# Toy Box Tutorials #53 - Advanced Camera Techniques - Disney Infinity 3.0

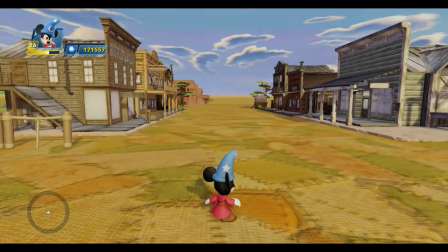[8:12]
Now, the next shot that I want to do,
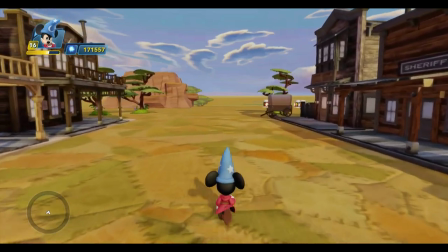[8:18]
well, let's go down to the end of the street first, because there's a little bit of setup down here that I've done, and I should show you what I've got down here.
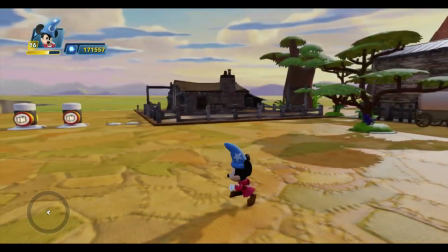[8:27]
So right now, come into Spark mode,
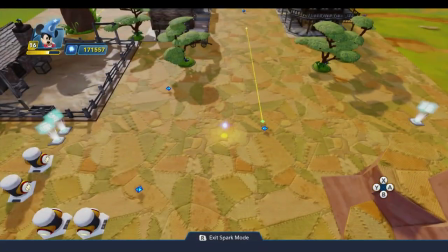[8:34]
I've got a few locators set up down here, and I've got another path.
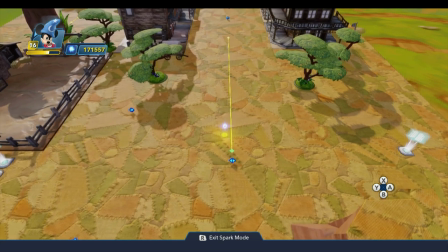[8:40]
This is the path where that the enemy, the outlaw, is going to walk as he comes into town.
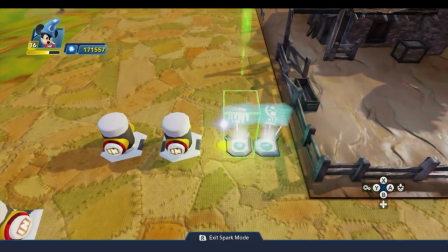[8:48]
And so I've got an enemy wave generator here, and we'll open up the logic menu for that.
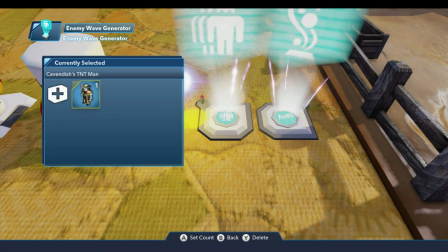[8:55]
And under the configure wave, I've already taken the liberty of putting in Cavendish's TNT Man as my outlaw. And that'll save a little time scrolling in that long, slow list.
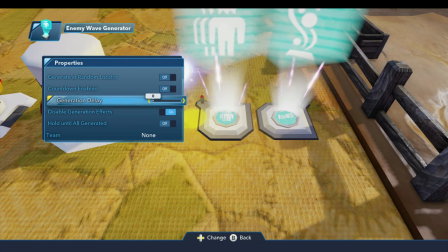[9:06]
And under the properties, the only thing I've changed here is I've taken the generation delay to zero, and I'm disabling the generation effects.
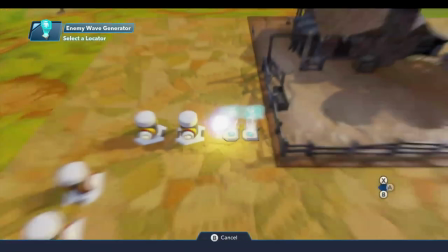[9:16]
And we're going to go ahead and connect up that enemy wave generator to this locator,
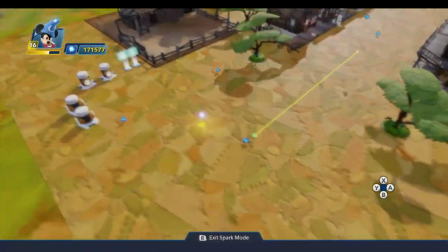[9:24]
because I want that enemy to appear there, and then I want him to walk that path.
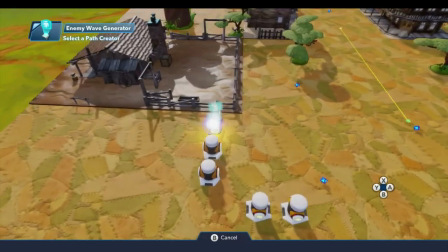[9:29]
And so we're going to connect up the enemy wave generator to the path with a new path connection, and we'll connect it up to this path.
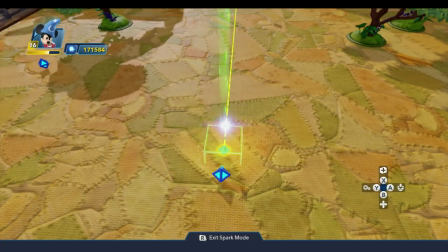[9:39]
And that path,
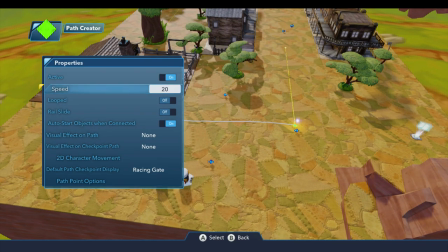[9:42]
if we look at the properties for that, I've set the speed to 20, which is a good slow walking speed, and I've left auto start objects when connected on. So really the only thing I've changed here is the speed.
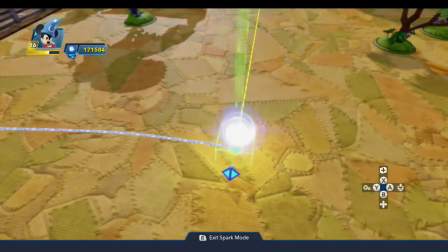[9:58]
And I kind of figured where I wanted the start and stop point to be.
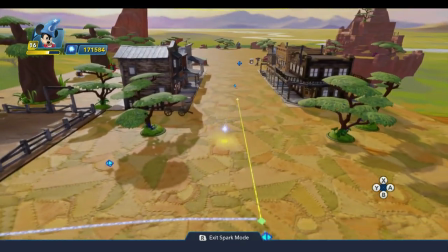[10:03]
Now, at some point when Mickey enters the town and this whole cutscene begins, I'm going to trigger this enemy wave generator to spawn the enemy.
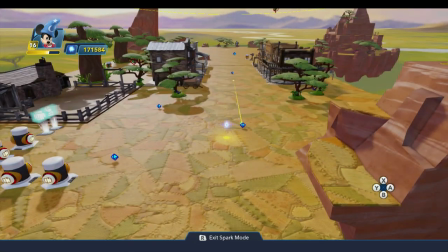[10:12]
And he's just going to appear out of thin air. And so one of the things I want to do to try to cover that and also set
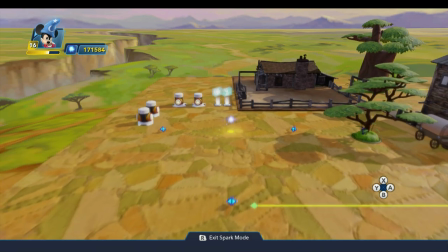[10:19]
kind of some interesting ambiance for the scene is I've put down an effects generator.
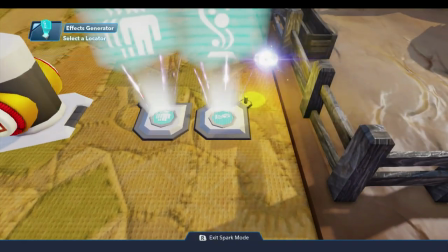[10:24]
And so we're going to connect this up to these locators. So I'm going to connect that to the same locator here.
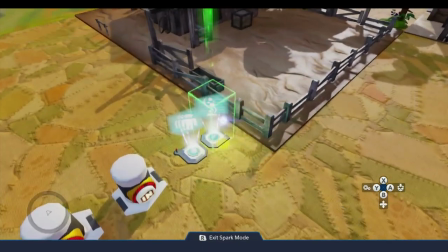[10:33]
And I've put two extra locators down because in the process of experimenting, one wasn't quite enough.
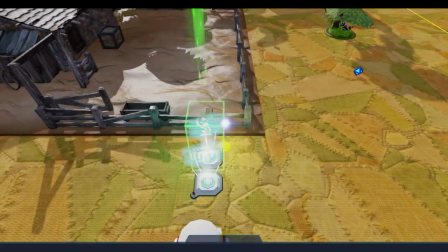[10:43]
And this seemed to be, for my shot anyway. Whoops, did not want to do that.
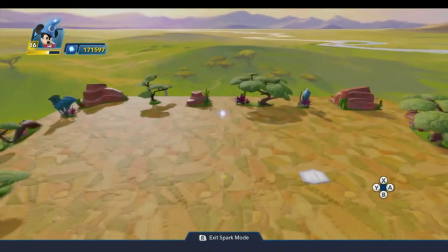[10:51]
Went into point mode. And that stuck me way down there.
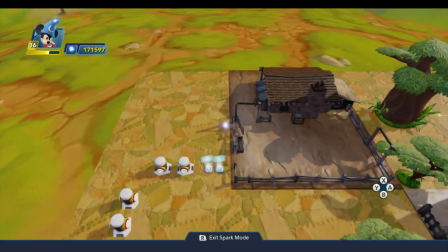[10:57]
But in the process of creating the shot, I just determined that having those locators where they are
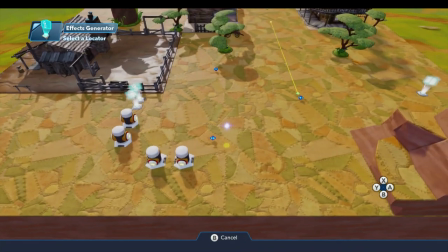[11:06]
for the effect that I want works pretty well.
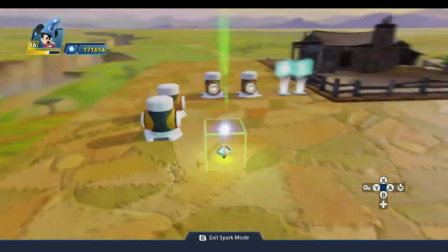[11:11]
All right, so I've connected that effects locator now to those three shots. And just for today, we'll go ahead and connect up a couple of buttons to that.
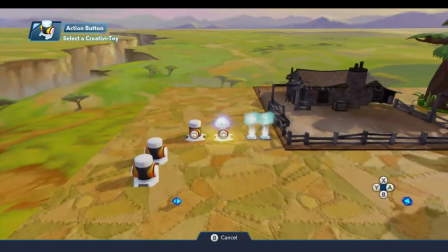[11:19]
So we'll do a new logic connection on this one when pressed. And I'll start the smoke effects.
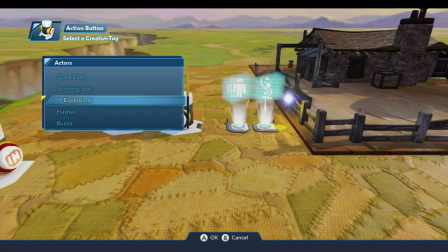[11:24]
So we're going to play looped. And we'll come down to the smoke category.
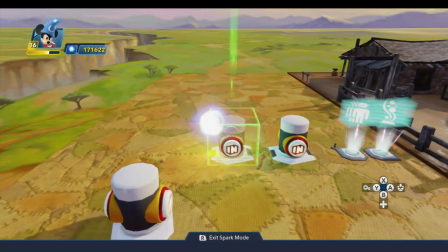[11:30]
And we're going to do large area smoke. And we'll use this other button here to turn that effect off.
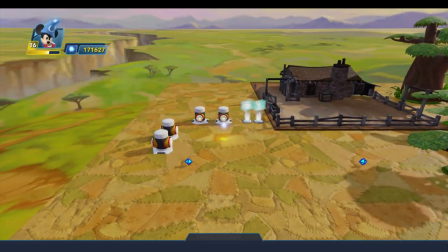[11:40]
So we'll stop looping the effects. And what that will do, let me come out here and push that button.
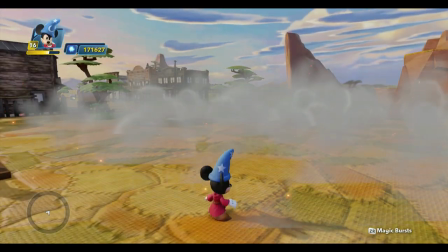[11:49]
That will create a nice smoke effect that's pretty thick right about here.
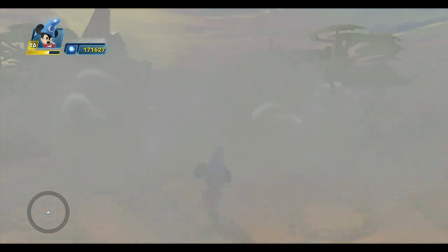[11:55]
So that will cover the enemy spawning in. And what's nice is from Mickey's standpoint down here at the end of the street,
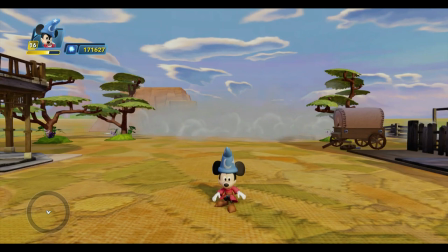[12:03]
he's going to see all of this thick smoke, and then this shadowy figure is going to come walking out of the smoke.
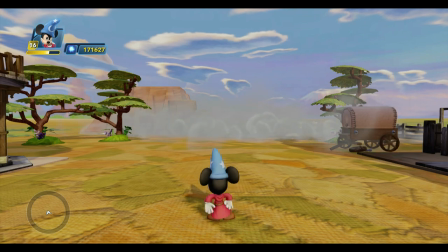[12:09]
And he's going to be kind of hard to see until he gets clear of the smoke.
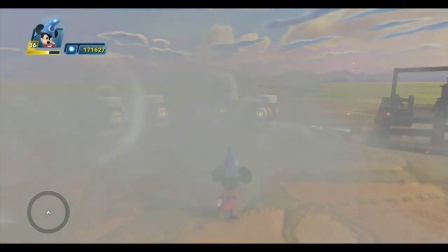[12:14]
And so that'll be a nice little effect. Be nice visually, and it covers up the enemy just spawning out of nowhere.